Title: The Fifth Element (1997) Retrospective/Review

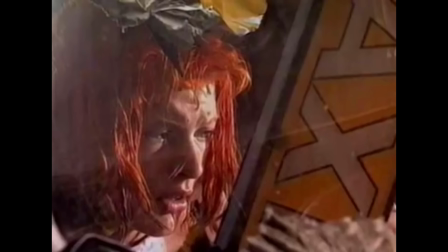Her original audition was actually received quite poorly, as Jovovich was clearly nervous, but later that day,
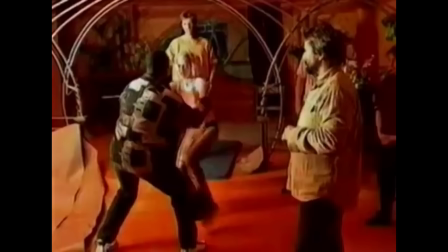Besson had a chance encounter with Jovovich at a hotel, where she convinced the director to give her a second audition.
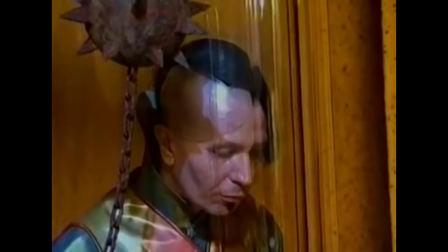This audition was much more successful, and Jovovich joined the cast as Lilou.
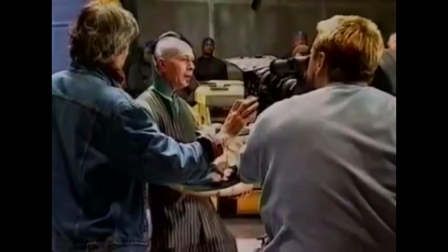To play the villainous Jean-Baptiste Emmanuel Zorg, Besson approached Gary Oldman.
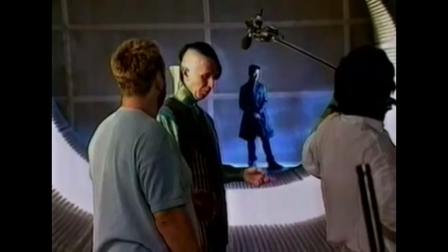The actor and director had become friends while working together on Leon the Professional, and Oldman won the role of Zorg without an audition.
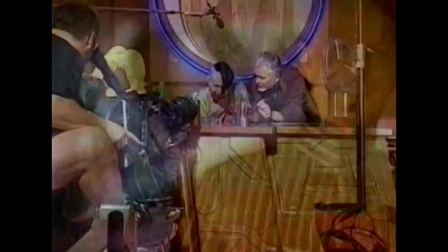Years later, Oldman would reveal he didn't especially like the script for The Fifth Element or the finished film. He took on the role as a favour to Besson, who was producing Oldman's film Nil by Mouth.
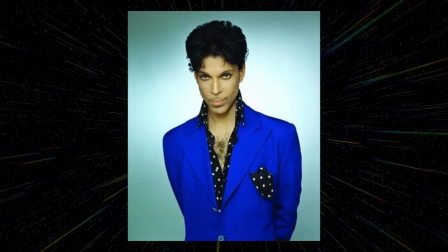To play the celebrity DJ Ruby Rod, Besson first approached rock and pop superstar Prince.
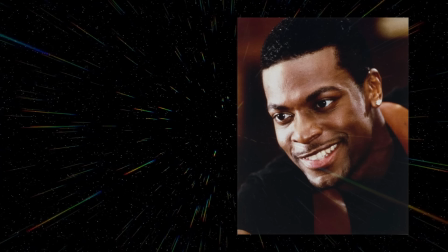Prince, however, turned the offer down due to scheduling conflicts. Besson's next two choices were Chris Tucker or Jamie Foxx. While Besson did like Fox, Tucker's slender build made him a better fit for the character's gender-fluid appearance.
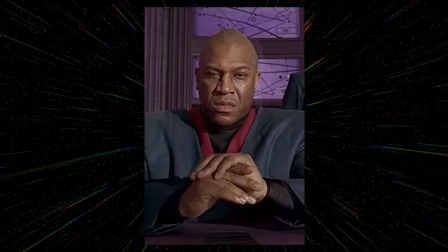Rounding out the main cast was the late, great Ian Holm as the priest of Vito Cornelius. Other notable members of the cast included actor and part-time professional wrestler the late Tommy Lister Jr. as President Lindenburg,
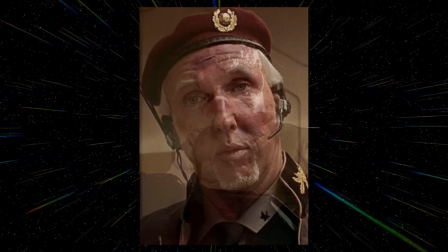another sci-fi veteran Brian James as General Monroe, and the late Luke Perry as Billy.
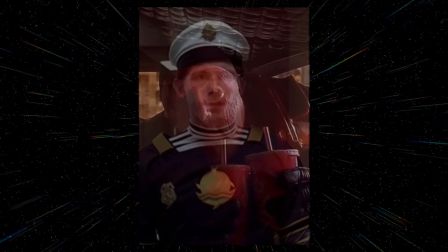British comedy fans will also notice comedian Lee Evans as Fogg, as well as Mac MacDonald of Red Dwarf fame as a New York police officer.
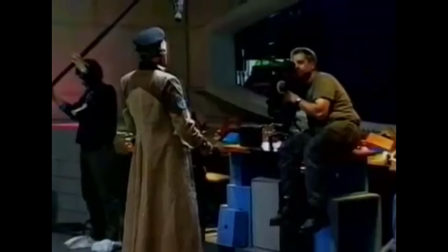At the time, The Fifth Element was the most expensive French film ever made, though it was filmed mostly in England at Pinewood Studios.
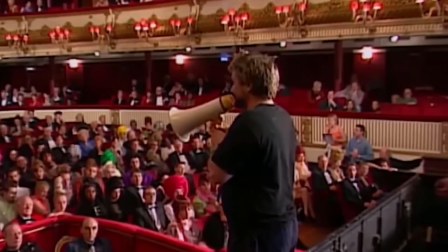This was with the exception of the opening in Egypt which was filmed in Mauritania, and some of the Flost in Paradise scenes which were shot at the Royal Opera House in London.
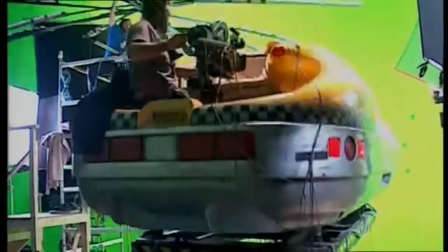For the various New York scenes, a full-scale taxicab was built on a huge gimbal rig.
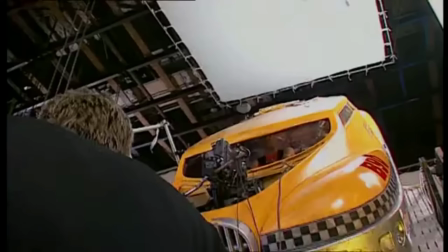This meant there was no need for the actors to fake being thrown around by the G-forces in the chase sequence.
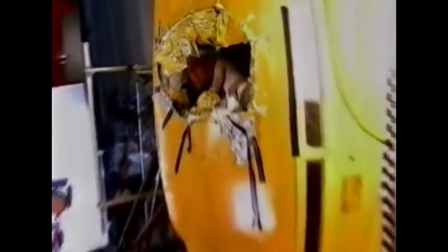While Bruce Willis was comfortably secured in his seat, Mila Jovovich was free to move around, which for some shots was quite dangerous.
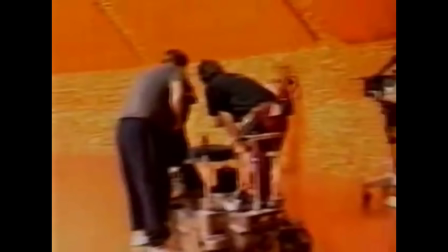This was typical of Jovovich throughout production, as she embraced performing as many of her own stunts as possible, even if this often left her quite bruised.
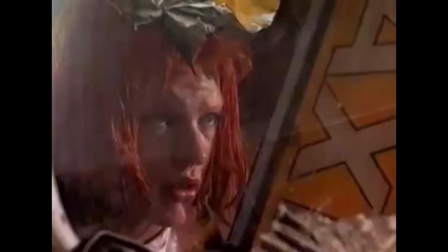She also performed most of her fight scene with the Mangalores, with the exception of the backflips and handsprings, which were performed by a trained gymnast.
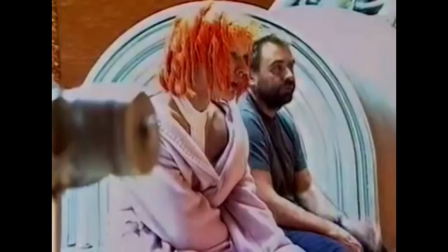Jovovich also had to learn the divine language, which was invented by Luc Besson,
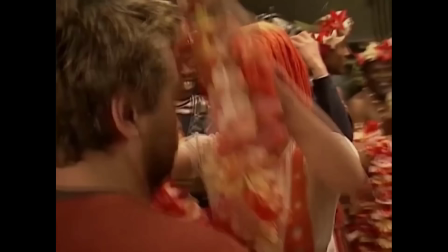though it was mostly gibberish, as opposed to a functioning, constructed language like Klingon.
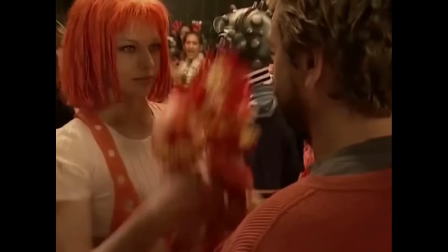In order to get comfortable with the language, Mila Jovovich regularly conversed with Besson in the language.
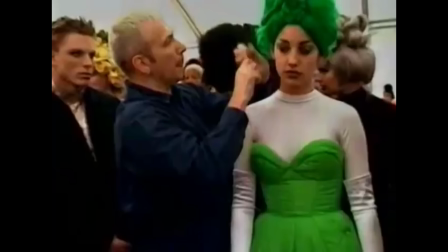The costumes for the movie were created by famed designer Jean-Paul Gaultier.
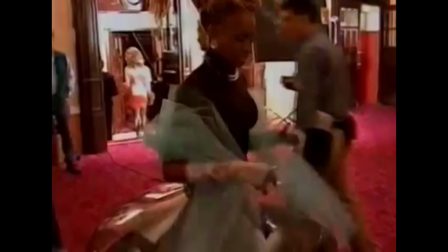The costumes, like the general look of the film, were designed to be colourful and sleek, as opposed to the gritty,
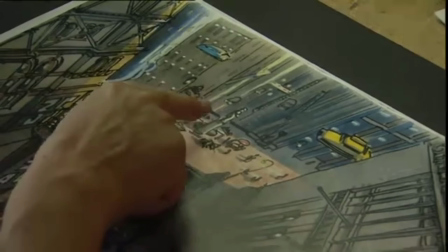lived-in future aesthetic which was so popular with sci-fi movies at the time.
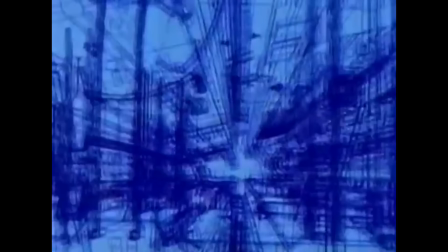The visual effects were supervised by Mark Stetson, known for his acclaimed work on Total Recall, who worked in tandem with Digital Domain.
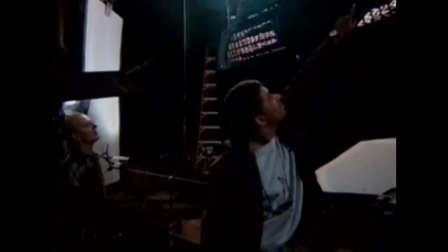Despite significant advances in digital effects at the time, miniatures and matte paintings were used extensively throughout in combination with CGI.
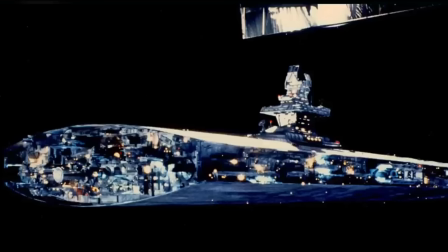All of the spaceships seen in the movie were created as miniatures, as well as Corbin's New York taxicab and several police vehicles.
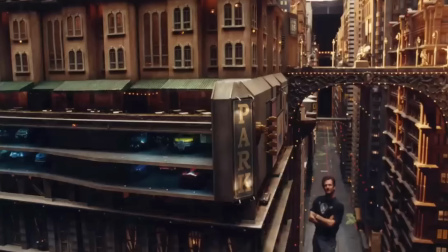Much of New York itself was built in several large-scale miniatures.
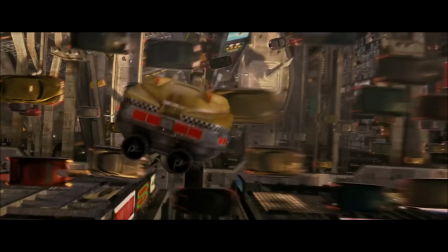The dense traffic was created digitally using complex simulations, similar to the techniques used for the aerial battles in Independence Day.
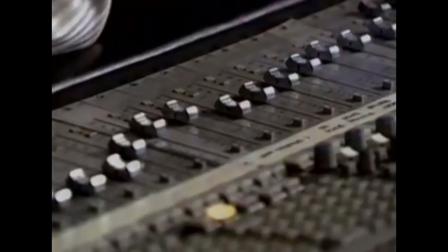The music was composed by long-time Besson collaborator Eric Serra.
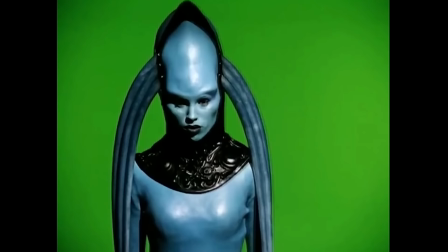Serra used an eclectic mix of orchestra, electronica and world music for the film.
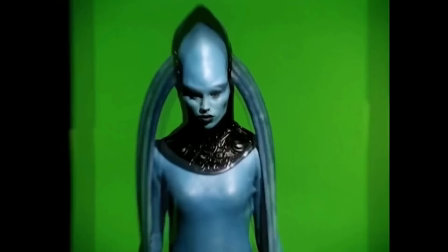One of the most complex pieces was of the opera performance.
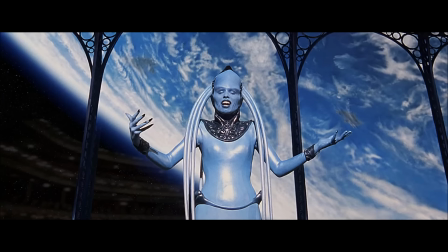While the diva character was played by actress Maywin Labesco, the actual singing was performed by Inva Moola.
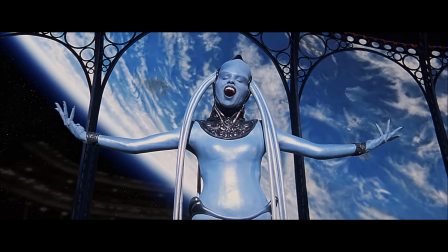In the movie, she's supposed to be an alien, so she's able to do things that a human couldn't do. So I had to compose things that were impossible to sing. So when I gave her the score, she looked at me and said, it's impossible.